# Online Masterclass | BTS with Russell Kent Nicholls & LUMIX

I favor the 50mm lens, f1.4.
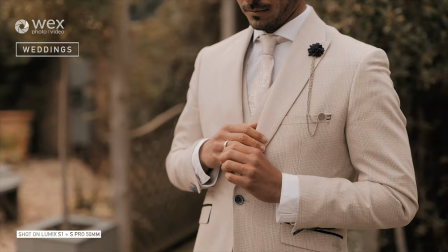495s
I think that gives a really nice creamy background blur. Shooting sort of wider on like 20, 24, it's not really for me. I think that when you shoot on say a 50mm or above,
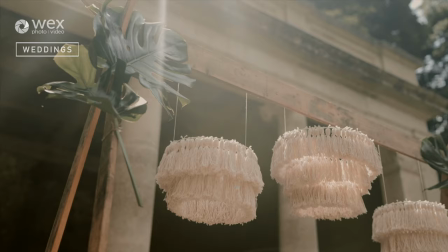508s
the kind of compression that you get with a prime lens as well really adds to the romance and the cinematic look.
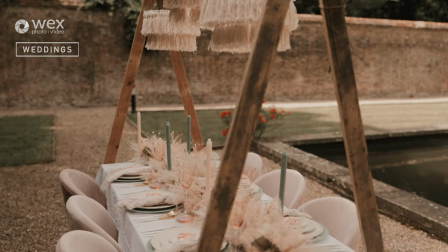515s
So yeah, if you're just getting started and you're still shooting on a kit lens, definitely worth upgrading to a cheap nifty 50. I think that's gonna make a lot of difference to the look of your wedding videos. Over the last year, I've done a lot of what's called styled shoots, and these are essentially fake weddings that are set up by either a photographer or a planner or another wedding supplier.
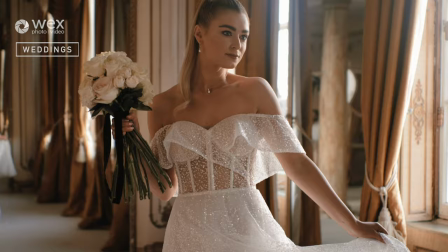536s
And these are great portfolio building pieces. So you get the chance to shoot that day.
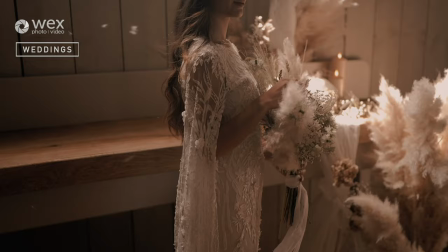543s
And then you're not only giving that video content to the suppliers involved, but you can also use that to market yourself. And I always say that in terms of the types of clients that you want to attract, is you need to be able to show those clients in your portfolio, whether that be your website or your Instagram. You need to be able to show them content that they can use to imagine themselves in those videos as well. So if you want to shoot at say barn style venues or hotel style venues, you need to add that into your portfolio.
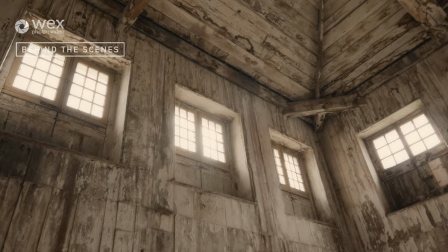577s
So styled shoots are a great way of showcasing your skills and attracting the clients that you want. So good morning, everyone. Today I'm doing my first wedding shoot of 2021 and I'm here at Chatham Dockyards. I wanted to take you behind the scenes and show you what we got up to today.
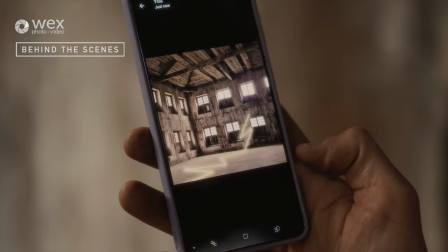599s
What's really exciting as well is that I actually designed part of the set,
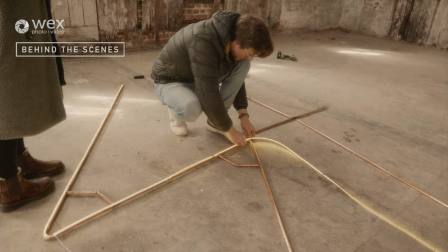603s
and my friends Roxy and Ed from the Little Wedding Warehouse have brought it to life.
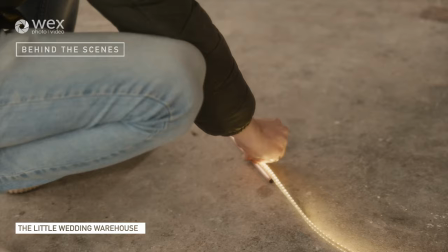609s
So really excited to show you that. Hi, I'm Roxanne from the Little Wedding Warehouse, and today we're building a lightning bolt installation out of copper pipe and LED strips. So it's really lightweight and easy to transport, and I think it's going to look amazing when it's done.
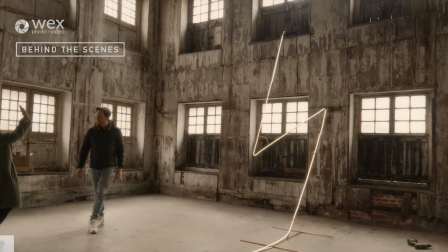623s
It's so exciting to see what it looks like in situ after just designing it in Photoshop, and seeing it come to life is just amazing.
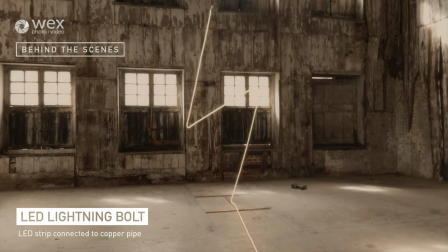631s
And it's just really simple, made of copper pipe attached together and then an LED strip.
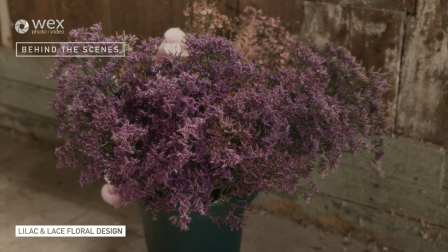636s
We wanted to have some really organic, natural looking foliage, so Rebecca Yusuf from Lilac and Lace Floral Design has brought some amazing pops
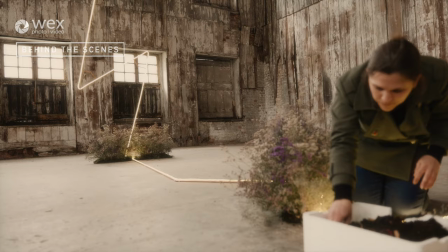644s
of colour for both the tablescape and also to give a bit more of an atmosphere and soften the edges of the LED strip there.
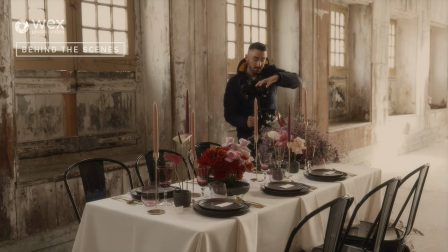652s
So we're just setting up the tablescape now, and I'm going to show you how I shoot the table.
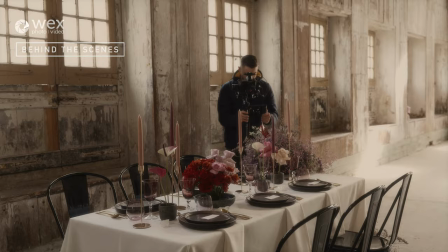658s
Obviously, being inanimate objects, the flowers and the cutlery and the place names don't really move so much.
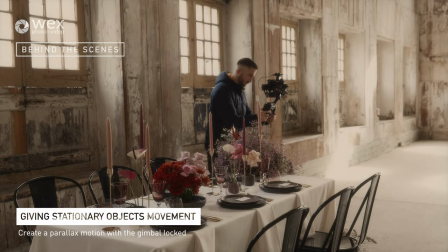664s
So how I tend to shoot this is I like to pick an area that I'm going to focus on, and then with my gimbal I squeeze the trigger to lock it,
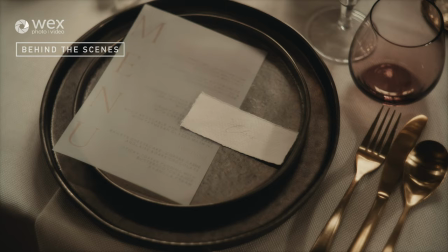672s
and then I just gently move the upper part of my body and shift the stick on the gimbal either left or right in the opposite direction to which I'm moving, and this creates like a parallax effect. So I just shot the tablescape and the couple are just getting ready. So I'm shooting on the S1H with the DJI 3D focus module as well.
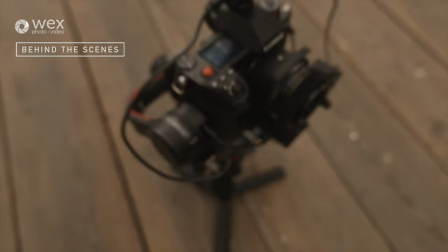696s
Shooting in 6K RAW. So really looking forward to seeing how I can play with the results in post. Okay, so we are now in the covered slip, which is this amazing light space. We thought this would be the perfect opportunity to get some couple portraits. So we've just come over here, and as soon as the light starts to dim outside, we're going to go back and take advantage of the LED
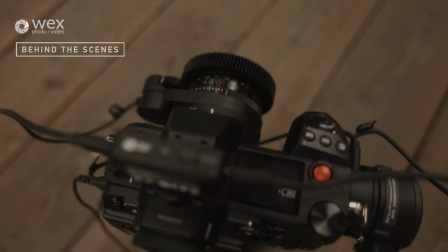722s
lightning installation, because I think that's going to look perfect at dusk.
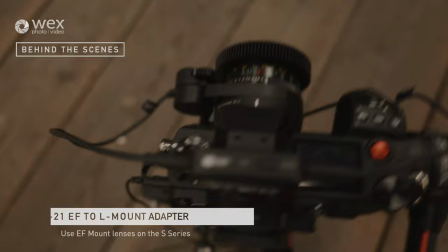726s
So there you can see the Helios lens just mounted with the Sigma MC21.